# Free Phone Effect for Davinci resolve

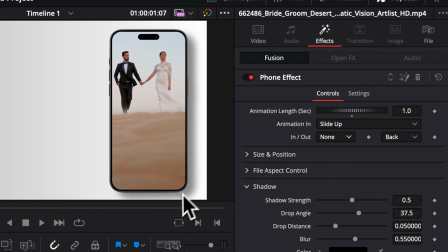246s
what you see around the border of the phone it can help you create more depth and separation between the phone and the background or the video
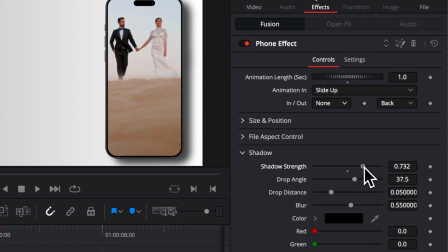254s
that you will have in the background you can adjust the shadow strength so that's basically the opacity of that shadow you can adjust the shadow angle so right now it's on the right but we can switch it to the left for example we can adjust the shadow distance so we can adjust basically the shadow between the
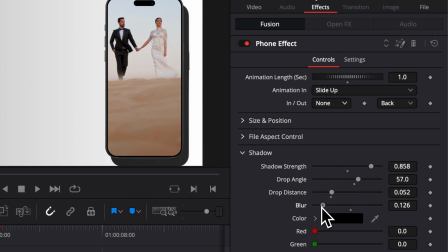271s
phone and the background and we have the blur which basically switch from here solid to something that is a bit more diffuse you can also change the color but i would not recommend that and then here the second one we have the glow so we can basically have the phone
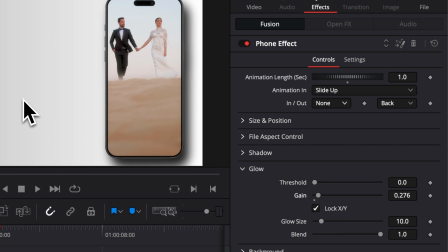287s
glowing depending on the look of the footage that you have in the background if for example that's something that is like a neon style a street style that can just be quite interesting to have the phone glowing a little bit right here to give it a bit more for realistic look kind of feel like
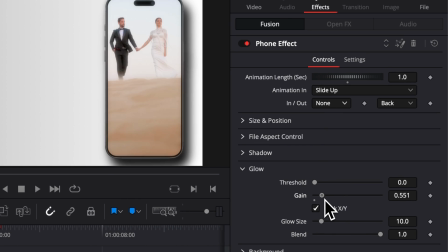303s
the screen were shiny so you can play around here with the overall gain and the glow size of that glow and the threshold and the blend which is the overall strength of the effect and then lastly we have the background by default here you have a white background
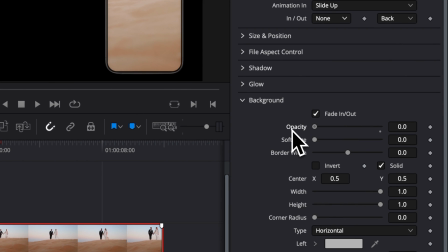320s
but if you want to remove it completely you can here just reduce the opacity slider to zero and basically you will have nothing right now you cannot see what's
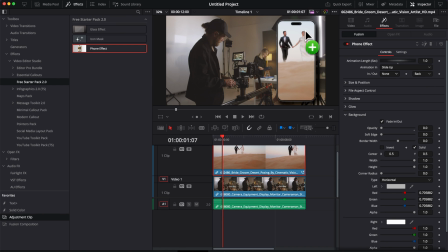328s
going on let's just bring some footage behind it so now as you can see behind the phone we have full transparency and we can see the footage the more you
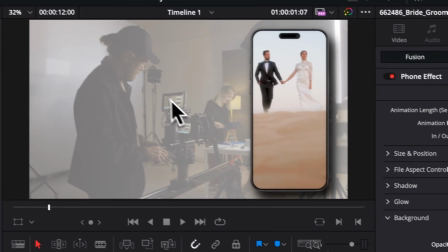336s
increase the opacity the more it's acting like a layer in between the footage and the phone to help you create more separation you
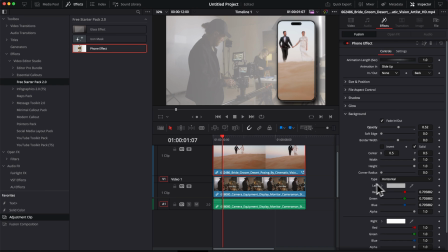344s
can change the color of that background right now we are in gray but we
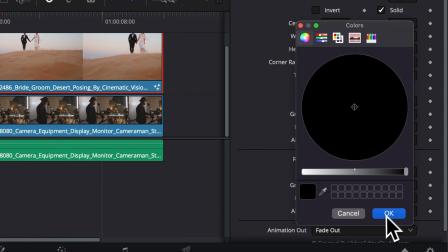349s
go for example here to something more black and here we're
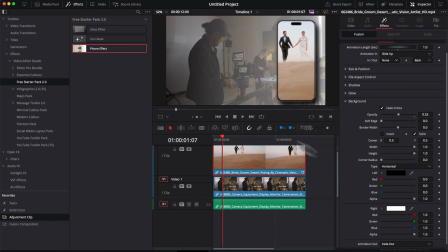353s
creating like different contrast between the black right here and the white
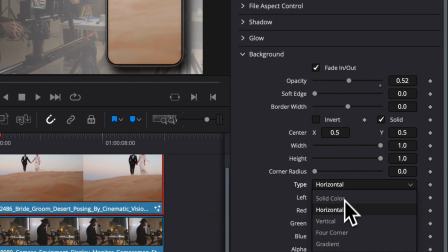358s
right here you can switch it here to solid color as well to have only black for
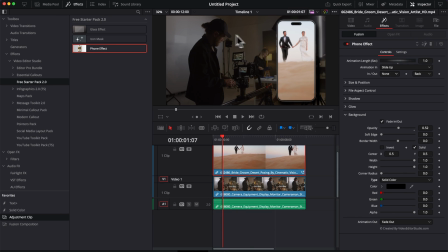363s
example you can also adjust the position so right now if you don't want to affect that side of the image you can switch a part of the
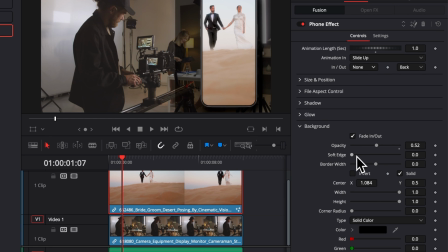371s
background right there then for example here increase the soft edge to have something a bit softer on the edge and right now you just have basically
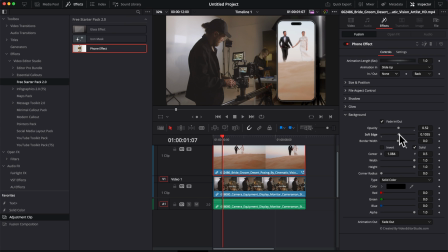379s
the phone that is popping up and this is remaining untouched so now we can just adjust the width we're gonna get it closer to the
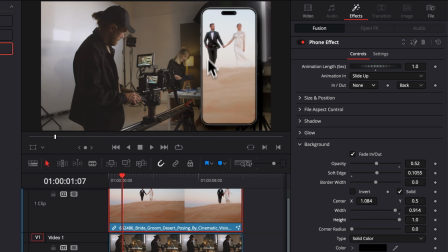387s
phone and then we're gonna increase the height to make sure it's covering it very well at any moment you can just double click on any parameter to reset
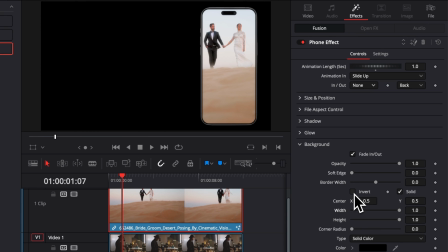395s
it to the default value another interesting thing you can do is here you can just invert that background and adjust for example here the
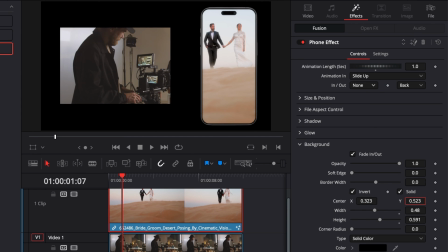404s
width and the height and you can basically use it to frame something else on the screen so for example here we're gonna frame that guy we're going to adjust
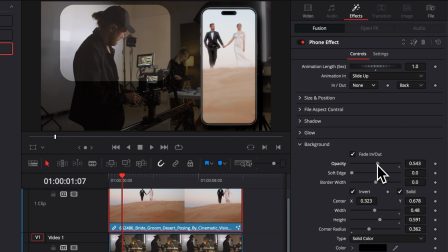412s
then the corner radius and we're going to decrease here the opacity and now basically we get some focus on the character and some focus right here on the phone and everything else is kind of dimmed down so there is just a lot of different way you can use that by default there is
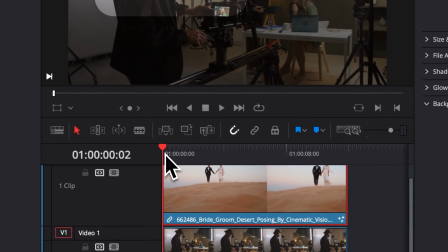429s
an animation in for the background as well but you can disactivate that and have no animation and just that playing right from the get-go
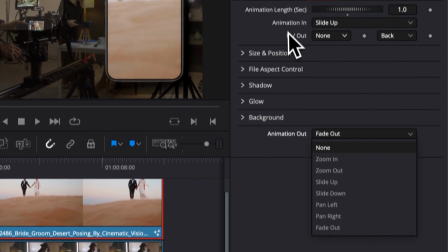438s
and lastly here with animation out you have the same control than animation in where you can choose if you want zoom in zoom out side up etc etc
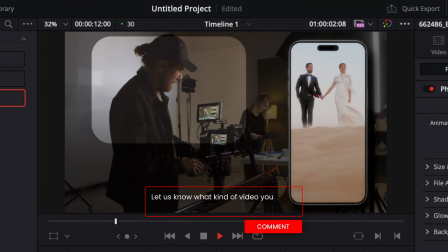447s
and that's pretty much it thank you so much for watching let me know in the comment what kind of effect or title you would like us to make in the future
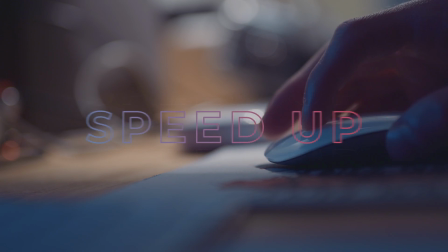453s
and see you in the next one bye speed up your workflow and create better videos using the pack available on our website
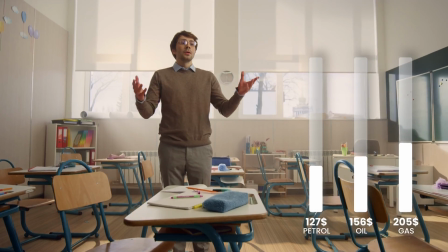459s
including titles transition and templates built only for davinci resolve get started today by downloading our
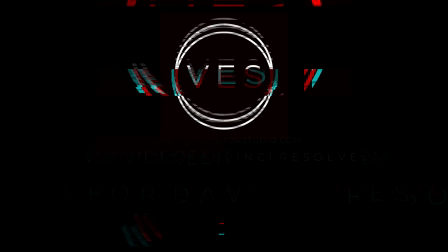466s
free starter pack that contain over 150 elements Link in the description below or at videodetastvideo.com